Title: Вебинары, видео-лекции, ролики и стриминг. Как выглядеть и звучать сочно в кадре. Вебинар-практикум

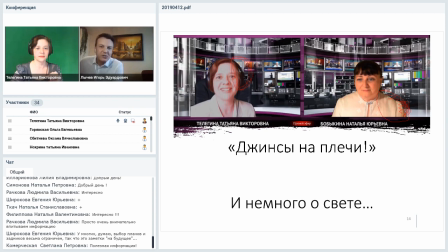Сейчас как стилист хочу, как человек, который общался со стилистами, хочу обратить внимание. Вот смотрите, Татьяна Викторовна с кленовидным декольте, и у Натальи Юрьевны застегнута джемпер, кофта, блуза под самую шею. Блузка. Угу.
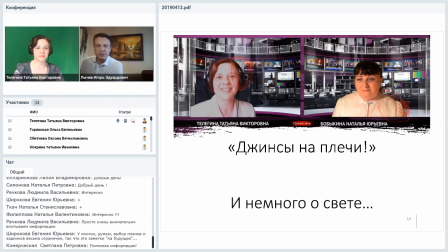Вот смотрите, вот эта линия шеи, она закрыта, поэтому получается, я надеюсь, что Наталья Юрьевна не обидится, это сейчас не в качестве... В качестве доброго пожелания. Пожелания, да. То есть, вы знаете, получается, опять же, голова прилепленная к какому-то туловищу.
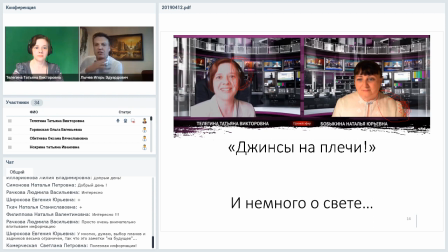То есть, нежелательно все-таки вот так глубоко застегивать блузу под шею. Угу. Потому что получается, что как какая-то куколка, бабочка, вылупляющаяся из куколки. То есть голова... То есть лучше вот V-образный воротник... Декольте, да.
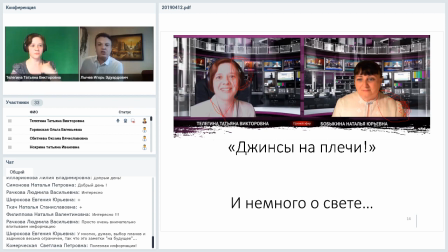Или вот так, да, как сейчас можно так... Ну, чтобы линия шеи была видна. То есть, опять же, да, это, как сказать, этот момент, который знают все телевизионные ведущие.
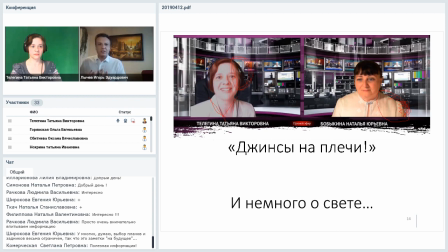Декольте удлиняет линию, удлиняет шею. Да? Я не призываю надевать блузу с декольте там, до пупка. Профессионалы должны были заранее предупредить начинающих ведущих, это их огрехи. Ну, Ольга Евгеньевна, давайте сейчас не будем искать крайнего.
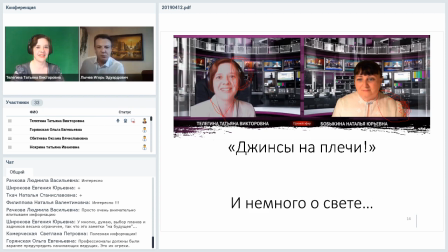Да, возможно, профессионалы должны были предупредить, но если бы я работал в тот момент, я бы, конечно же, предупредил. Да, даже не сомневаюсь. Потому что я уже... Просто, Ольга Евгеньевна, это общественное IP-телевидение, поэтому мы все были начинающие.
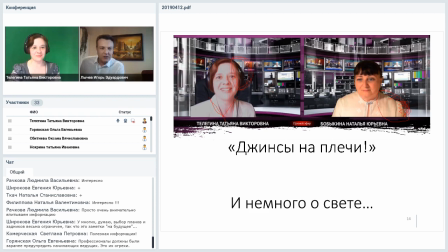Да, начинающие профессионалы и учились на своих собственных ошибках, вот поэтому да, смысл... предупреждать, к сожалению. Здесь, наверное, имеет смысл очень тезисно коротко остановиться, как мы с вами познакомились, почему, и почему мы так долго уже сотрудничаем вместе.
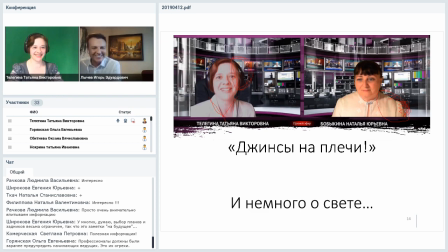Вы расскажете. О, да. Рассказывайте, Игорь. Дело в том, что лет, наверное, 8-10 назад мы с Татьяной Викторовной вместе преподавали в Государственном университете управления в Москве. Мы вели разные курсы, и Татьяна Викторовна обратилась ко мне. Но в соседних аудиториях.
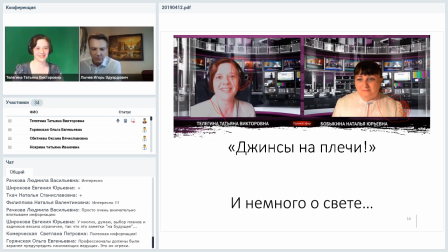В соседних аудиториях, да, и я вел основы коммуникации и риторику, мастер-класс для руководителей предприятий. Татьяна Викторовна вела... Тайм-менеджмент, да. Тайм-менеджмент. Вот.
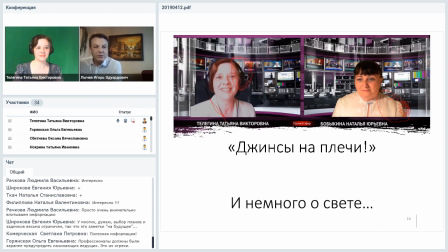И она обратилась ко мне с просьбой поработать, позаниматься с ней, потому что голосовая нагрузка большая выбивала ее из колеи. То есть она просто... У нее садился голос после там второй-третьей лекции. Да. Вот так мы, собственно говоря, и познакомились. Мы занимались с Татьяной продолжительное время, где-то полгода мы активно занимались.
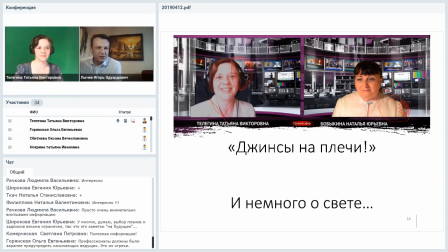Ну и вот после этого карьера у Татьяны Викторовны пошла в гору, насколько мне известно. Она начала преподавать... Сначала в МФЮА, по-моему, был, да? Нет, МФПА, так и там я преподавал. Ну, короче говоря, пошла в плане преподавательской работы.
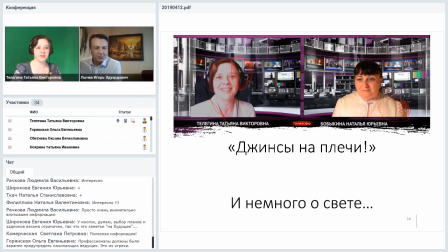Я все верно? И тренерской. И тренерской. Да, все верно. И самое главное, что Игорь вот помог мне тогда избавиться от страха публичных выступлений и страха ведения вебинаров, хотя сами вебинары я стала вести гораздо позже, но я была уже готова.
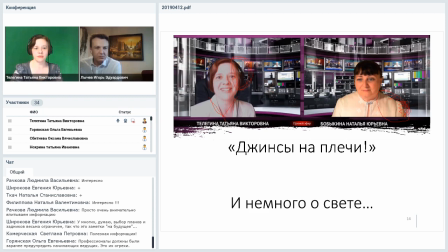Например, полуторачасовые, двухчасовые вебинары я спокойно могу проводить без проблем с голосом, а потом еще поехать и провести 3-4 пары у вечерников. И, в общем-то, больших проблем с голосом не возникает.
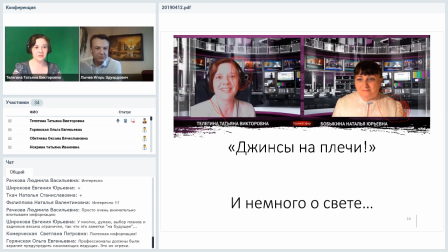Нет, я, конечно, держу чашку там с питьем на всякий случай, но я ей практически не пользуюсь. То есть вот те упражнения и те занятия, которые Игорь дал, вот та настройка, скажем, голосового аппарата, это до сих пор помогает.
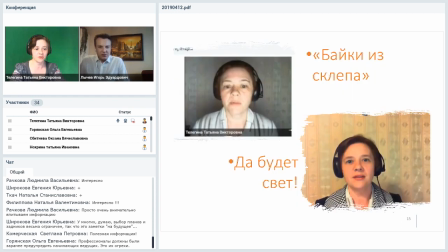Вот, ну, давайте сейчас еще, да. Уже...
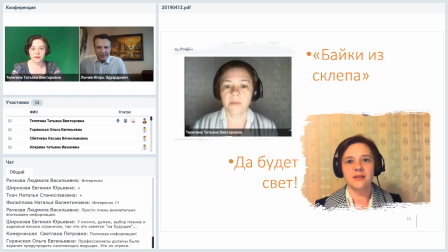Так, ну и да, кстати, про свет. Вот, пожалуйста, от освещения еще многое зависит, даже когда мы работаем дома, обращайте внимание, вот вам байки из склепа, вот вам
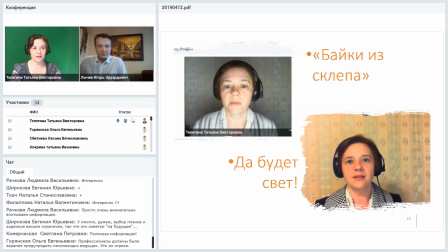освещенность полная, включенная, включив весь свет в комнате. У меня нет какого-то специального пока освещения, софитов, подсветок, то есть по правилам еще не установлено, хотя я к этому подбираюсь и надо бы сделать. У меня просто включен вот второй кадр, и как сейчас у меня идет освещение, это включено все, открыто окно, во-первых, во-вторых, включен
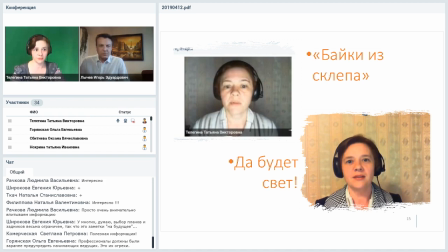полностью свет верхний в комнате, там пятирожковая лампа. И вот здесь вот, где у меня, да, вот, вот, вот я на нее смотрю, на системном блоке стоит настольная лампа, она подсвечивает немножко за спину, чтобы убрать тень, потому что в самом начале вот были вот эти вот тени,
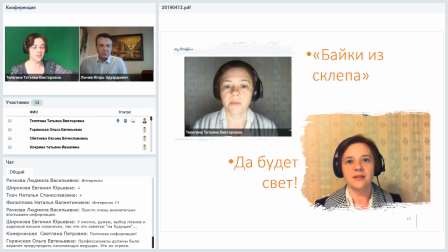наползающие в полдень. А вот эта первая фотография, и сразу видно, вот сравните, вот разница между двумя фотографиями. Здесь свет шел только от настольной лампы и от монитора.
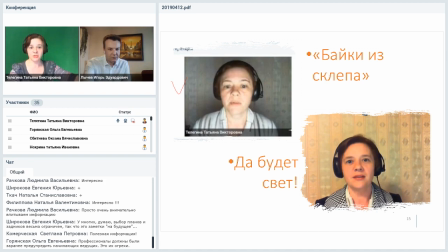Но это действительно были байки из склепа. Вот разница между этими двумя фотографиями меньше недели. Но уже сразу можно увидеть, как меняется
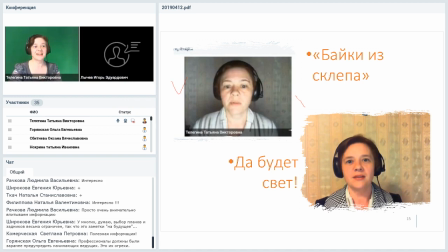изображение, да, как даже возраст меняется. Так плюс-минус несколько лет. То есть вот обращайте внимание, когда настраиваете, особенно если из дома работаете или из какого-то помещения, даже те же самые вебинары, обращайте внимание на освещенность.
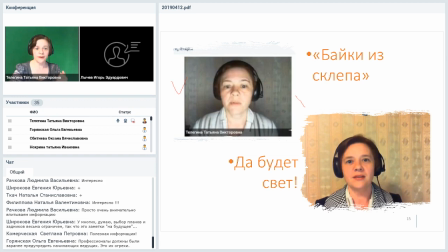Да, это тоже играет очень большую роль от того, как вы будете выглядеть в кадре и как вас будут воспринимать. Хотя здесь вот практически ничего не делалось, никакого макияжа, ничего. Вот, кстати, и
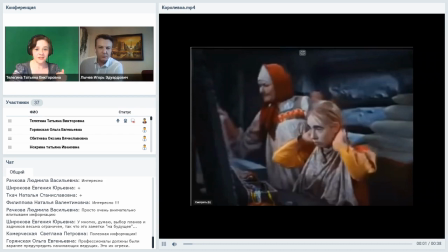подошла пора сказать несколько слов о подготовке к съемкам.
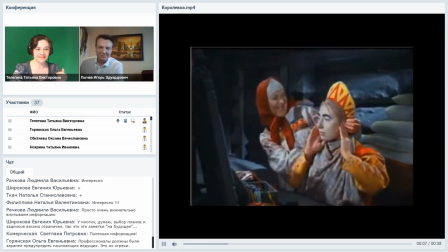Ой, принцесса. Как есть принцесса.
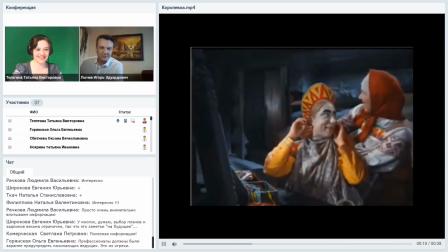Правда? Ага.
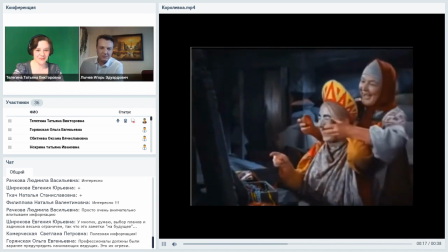Принцесса. Ну-ка.
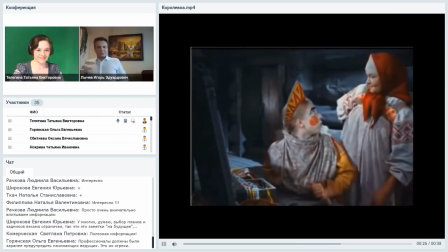Нет, не принцесса. А кто же? Королевна.
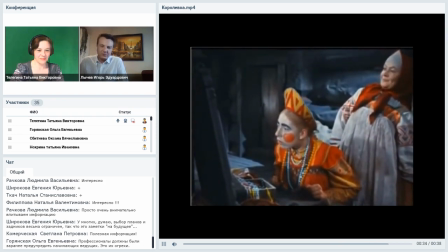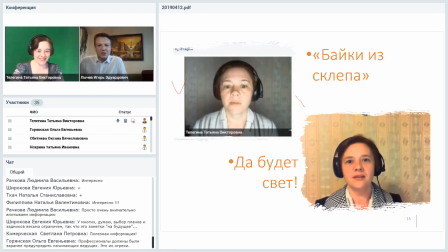Все, к съемкам готовы. Замечательная, гениальная Чурикова. Обожаю эту актрису.
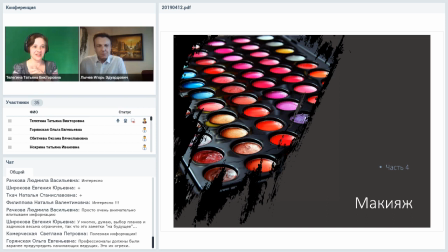Очаровательный фрагмент, да? Как готовиться? Несколько слов по поводу, что наносить. Какую свеклу на себя перед съемками, чтобы в кадре это не выглядело королевной.
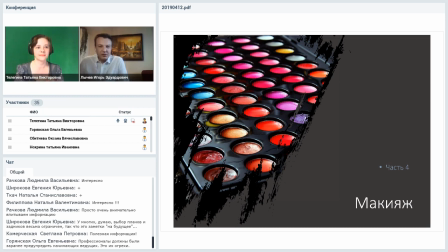Ну, опять же, я не гример, не визажист, поэтому здесь могу только поделиться своими собственными впечатлениями и ощущениями. Естественно, все телевизионные ведущие, все абсолютно, и мужчины, и женщины, пользуются профессиональной косметикой, профессиональным гримом перед выступлениями.
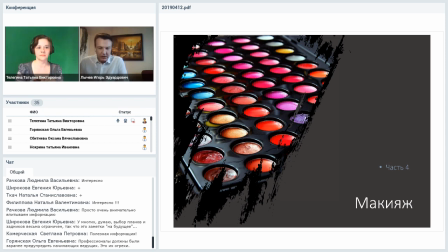Как минимум, тебя припудривают, но, как правило, это нанесение на лицо тона, глаза, то есть...
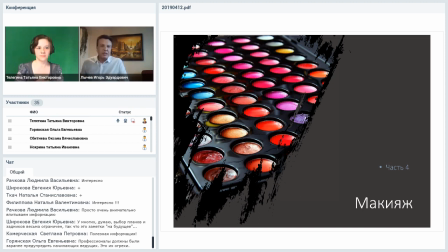Припудривание обязательно, потому что это убирает блеск со лба, со щек. А вот дальше тот момент, который я знаю, так называемая коррекция. Я уже говорил сегодня, что темный убирает, светлый добавляет.